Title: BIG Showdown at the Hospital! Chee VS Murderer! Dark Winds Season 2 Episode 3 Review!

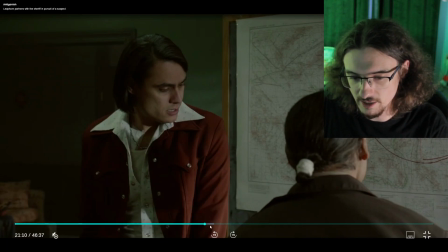17:33 So I love that they put him and the kid together because they share that common you know that common state so
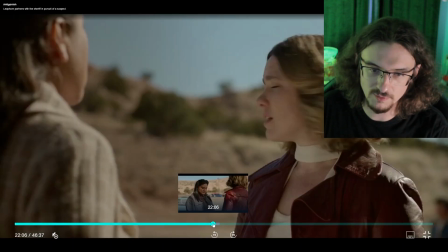17:41 I think that that's really great and he's trying to help out even though he doesn't work here anymore so so we got a follow-up scene from last week the reporter came
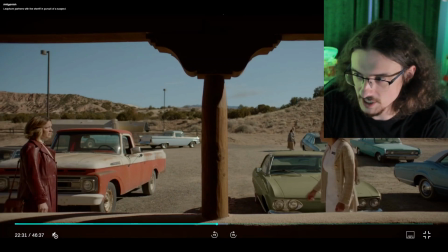17:49 to talk to Emma about the involuntary sterilization and it's basically just continuing that theme
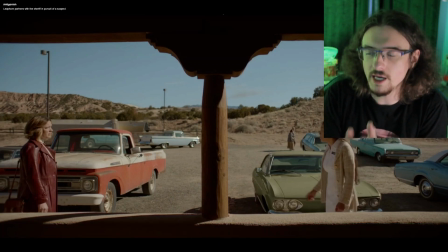17:55 but you'll notice the framing and the color of the scene it's not an accident okay we got red and green yet again so we've got a red red outfit as well as a red truck here so the red
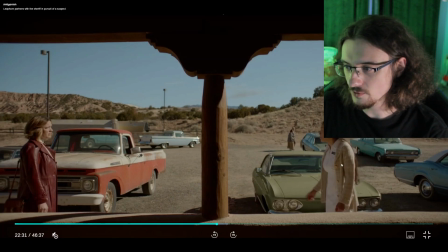18:11 side and we got the green side you know her outfit is kind of green it's more tan but it's kind of green but we also got this green car here and of course with the closed frame we have a dividing line right down the middle so this is very intentional it's to show
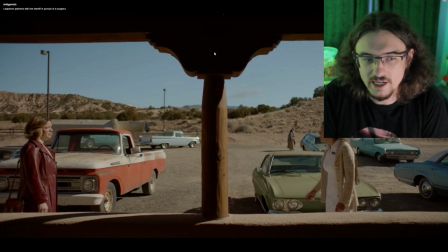18:28 the divide between the sides and uh even though you know in this moment even though you know emma's had her skepticism about this reporter she's concerned about what it would mean to let the truth get out but uh in this moment i do believe what the reporter is saying that she genuinely wants
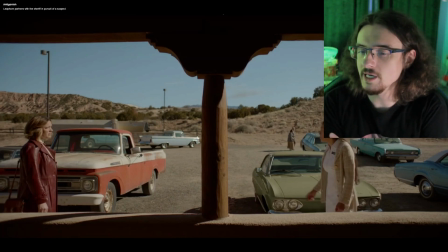18:47 to help with this situation and uh you know it's it's one thing of people being divided you know there it's feeding back to the living by your principles thing both of them are fighting for the same principles and yet they're at odds with each other simply because they're in different groups you know
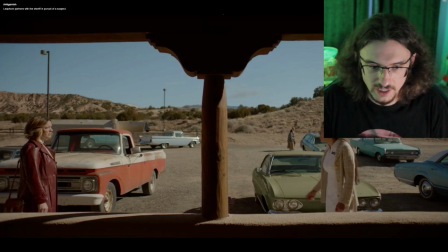19:05 so that i think is embodied in the color theory in this scene as well it's not as simple like i said i said earlier i think that it's not as simple as good and evil you know it's good and evil chaos and order you know but in this scene i think it's just two different worlds that they're from uh interacting in this scene so
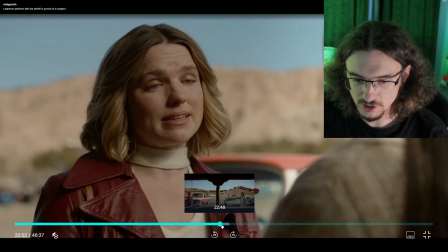19:25 um you know you you see some tears come out of the journalist here she seems
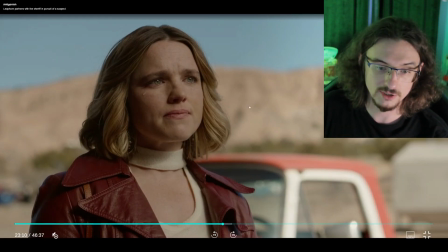19:30 to be really genuine in her concern and she really wants
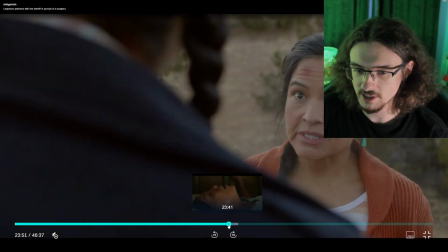19:35 to um you know write a story about this and try to affect change in that
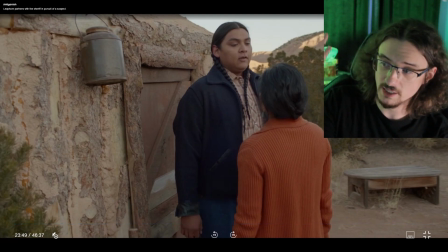19:40 way so here we got uh somebody last week that emma convinced to give birth in a hut and uh instead of going to the hospital and getting potentially involuntary involuntarily sterilized so um she's trying to do the right thing
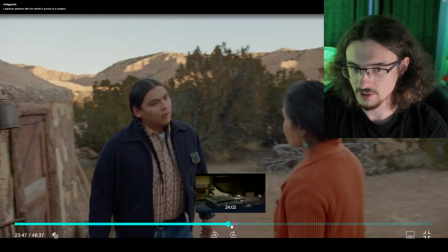19:56 here and it's not going well the woman is screaming and she is in
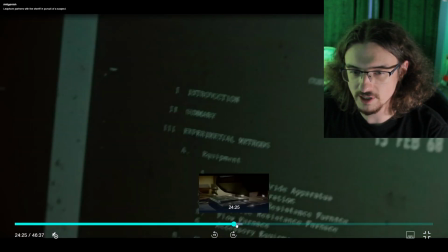20:01 serious pain now the next scene here we got uh Bernadette following up with some paperwork so we saw some paperwork
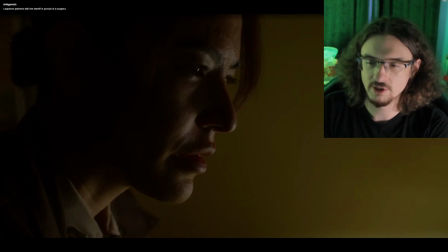20:08 getting burned by the killer in the first episode and uh Bernadette wanted to go out on the manhunt, but Leaphorn asked her to follow up on this paperwork thing, and now he's smart enough to know we can't put all of our eggs in one basket, we have to follow multiple things at once,
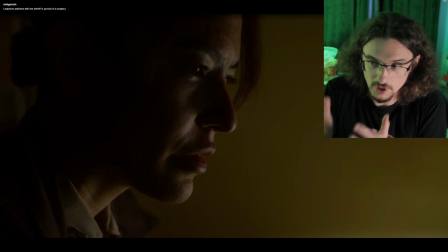20:28 so while we're out there looking for the guy, we gotta also look for our other leads as well, and part of me wonders if, you know, that father-daughter kind of relationship that they have I wonder if he's trying to protect her in some way by not letting her go out into the
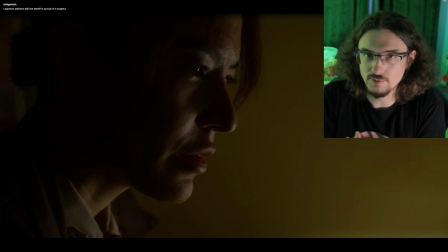20:46 manhunt and instead uh you know follow up on paperwork in the basement I don't
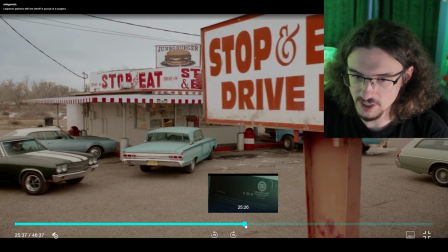20:51 know I'm really curious what people think about his motivation she is here to drop
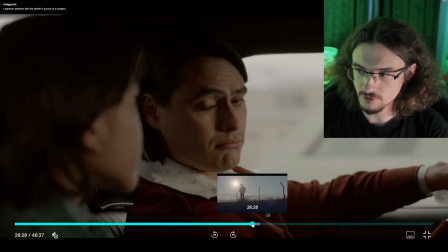20:57 the kid off to his mother and you'll notice again she's red
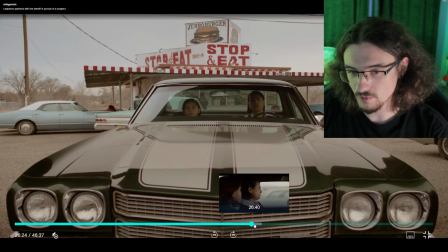21:02 and the kid is a green bluish green so and they're in a
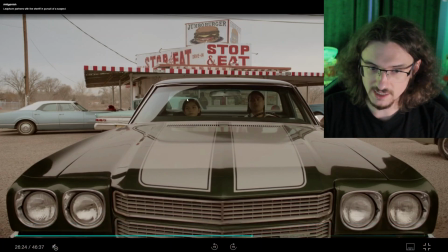21:07 green car so I don't know i think the the green in this scene kind of represents innocence and uh you know maturity on
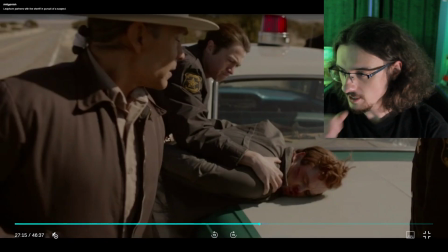21:15 the other side and then here we got a scene where they think they found the guy and then uh leap horn shows up and just instantly knows it's not him i love how instantly he makes that decision and goes goes back to the vehicle and the police officer is like he he seems more focused
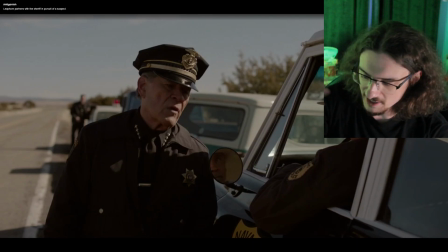21:33 on like his own job and like how tired he is it was kind of the same with how he acted in the first episode where he's just like
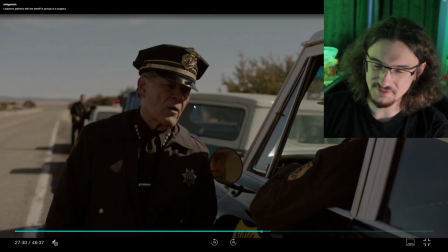21:41 oh i didn't want to deal with this today that seems to be like a recurring theme and also you know they have uh not many resources so everybody's overworked that's definitely a theme but i i love how he's like are you sure and leaphorn's already driving away it's such a small scene but
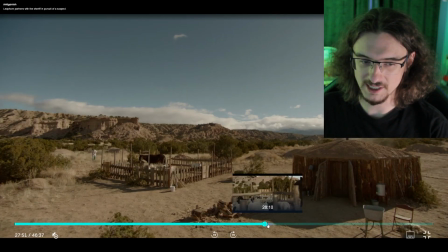21:57 there's something really satisfying about it so uh i just really like it so here we We got the killer showing up to somebody's hut,
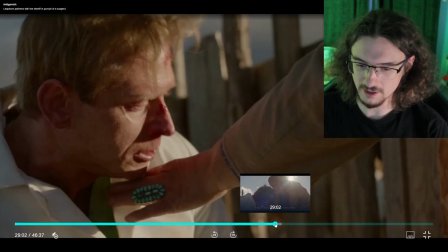22:05 and he steals her water. He's drinking water here, and this lady decides to help him.
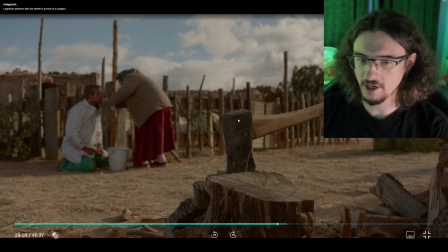22:12 And we pull back to this shot of an axe in the distance, and I got to wonder if that implies that he might end up killing this lady.
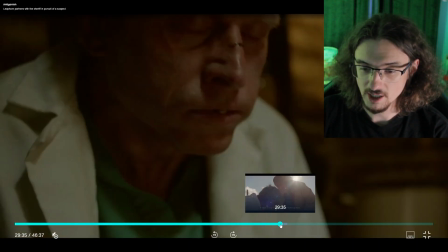22:22 I don't think we get confirmation either way, but I'm really curious how that turns out.
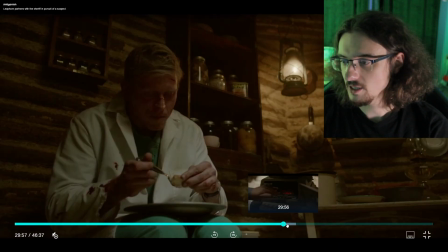22:27 So he's getting fed by this woman and it's a sheep eyeball or something. And I think that ties in with we had that goat in the police station
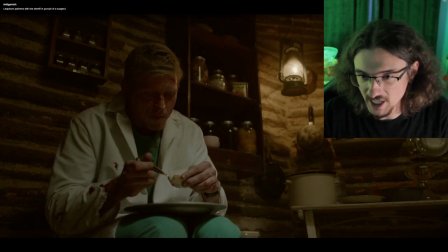22:38 that was like the hippie guy in the first episode was like it was an alien that bit me. So an agent of chaos, like a devilish entity, basically. And now he's consuming a little bit of that. and then she's telling the story of
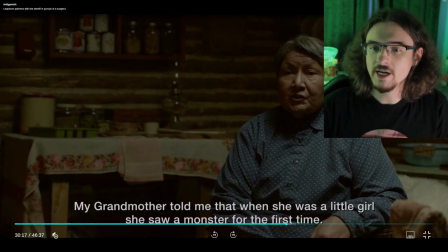22:54 somebody with red hair and green eyes again like everything ties back to red and green so uh it ended up being a monster she said uh her grandmother tells the story of the monster that showed up and
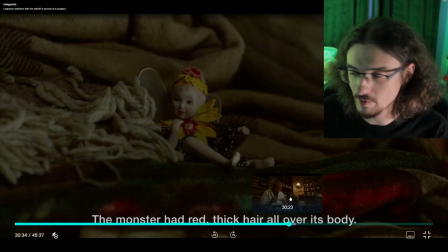23:09 it's kind of reminiscent of how the little kid recognized this guy um as
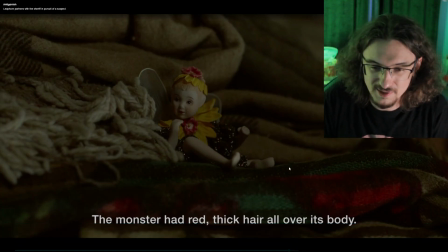23:14 as evil entity so it's it's you know the devil
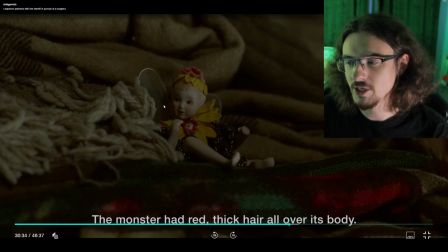23:18 in sheep's clothing showing up and here i love that they throw in a shot of like
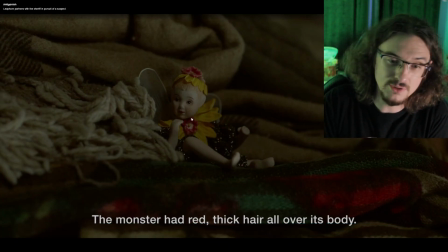23:23 this little doll just kind of remind you of uh the the guy's creepy
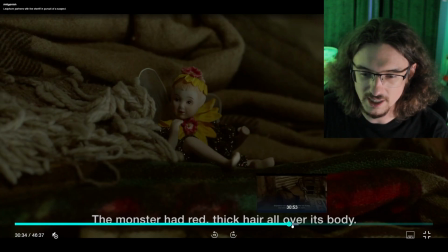23:28 dolls in his rv and then we also see you know the horse
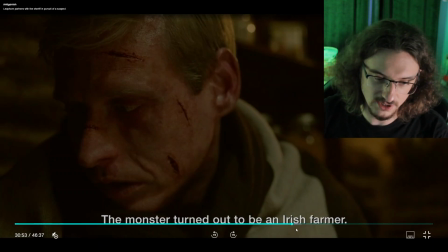23:34 that he's the horse saddle that he's gonna steal later um so he
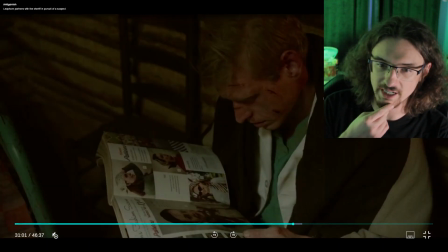23:39 ends up talking he talks about his mother multiple times in this scene um he
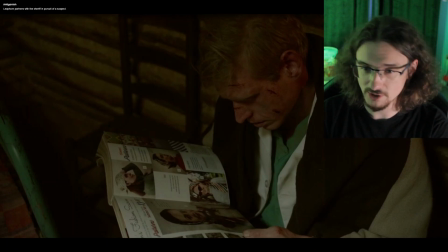23:44 talks about how his mother cooks for him every sunday so that's another thing where he's like an orderly guy who has routines he does this thing every week but if he's looking for his mother in the first scene then he wouldn't have been getting food from her every week so he's
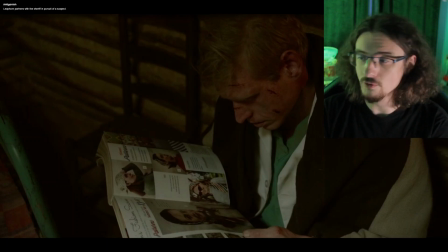24:02 either lying the beginning or lying now or maybe both so there's something going on and then he also looks at this magazine and says oh I bought my mother this scarf for mother's day and then the woman says no i i use this
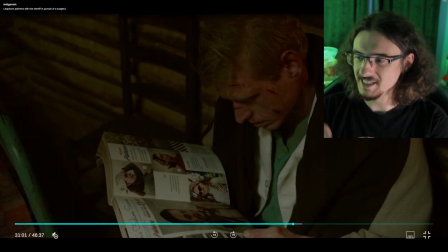24:18 as toilet paper so again it's like seeing something like he
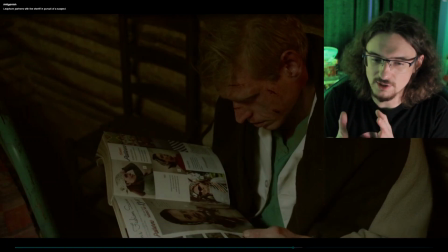24:23 only sees the surface uh of what they want him to see basically but she sees it for its essence you know for the the use the utility
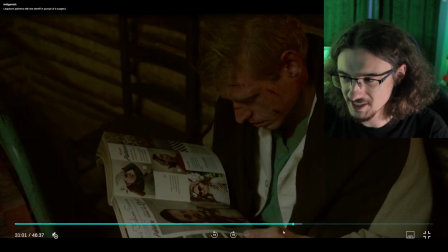24:33 you know so i find that interesting there's definitely some symbolism there
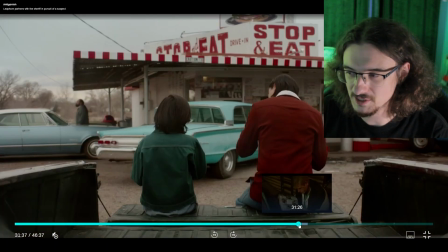24:38 you know about uh the differences of culture so we'll get back to
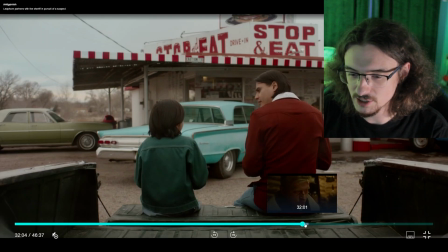24:42 that in a bit so they're eating uh snow cones here and again you know the red
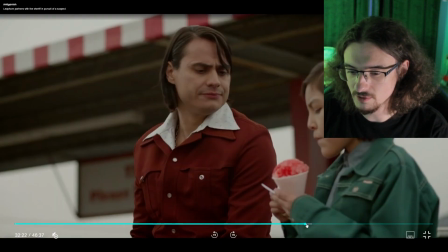24:47 and green is everywhere in the scene you know their clothing but also he you know he she's got his way of eating snow cones he's got a
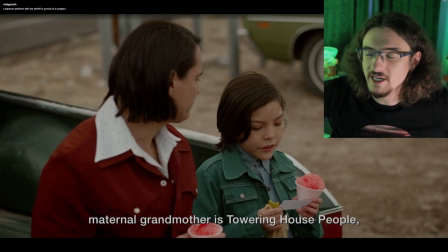24:56 particular way of eating snow cones and that is to eat it with a pickle so there's a spicy pickle and the sweet cone so the pickle is uh the green thing we got the red cone so he says the perfect mixture is to have a little bit of spice with your sweetness so
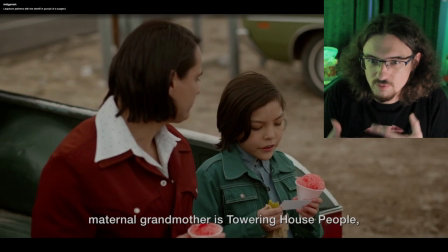25:15 i think that's about striking a balance between different things between chaos and order and that's really the way to live your life properly is not to
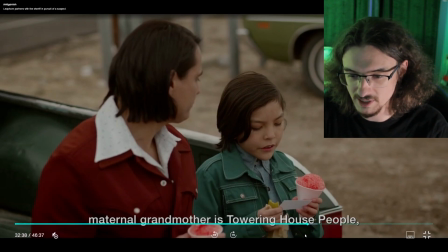25:24 be so black and white you got to have a balance so i think that's a really interesting symbol there and they talk about you know what clans they're
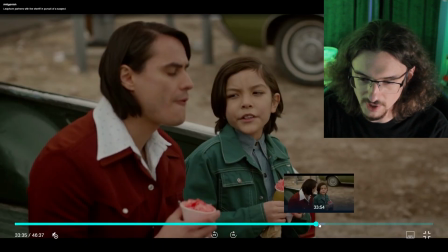25:33 from and she says you know that he talks about his mother and that if he needs anybody to talk to here's a card so it's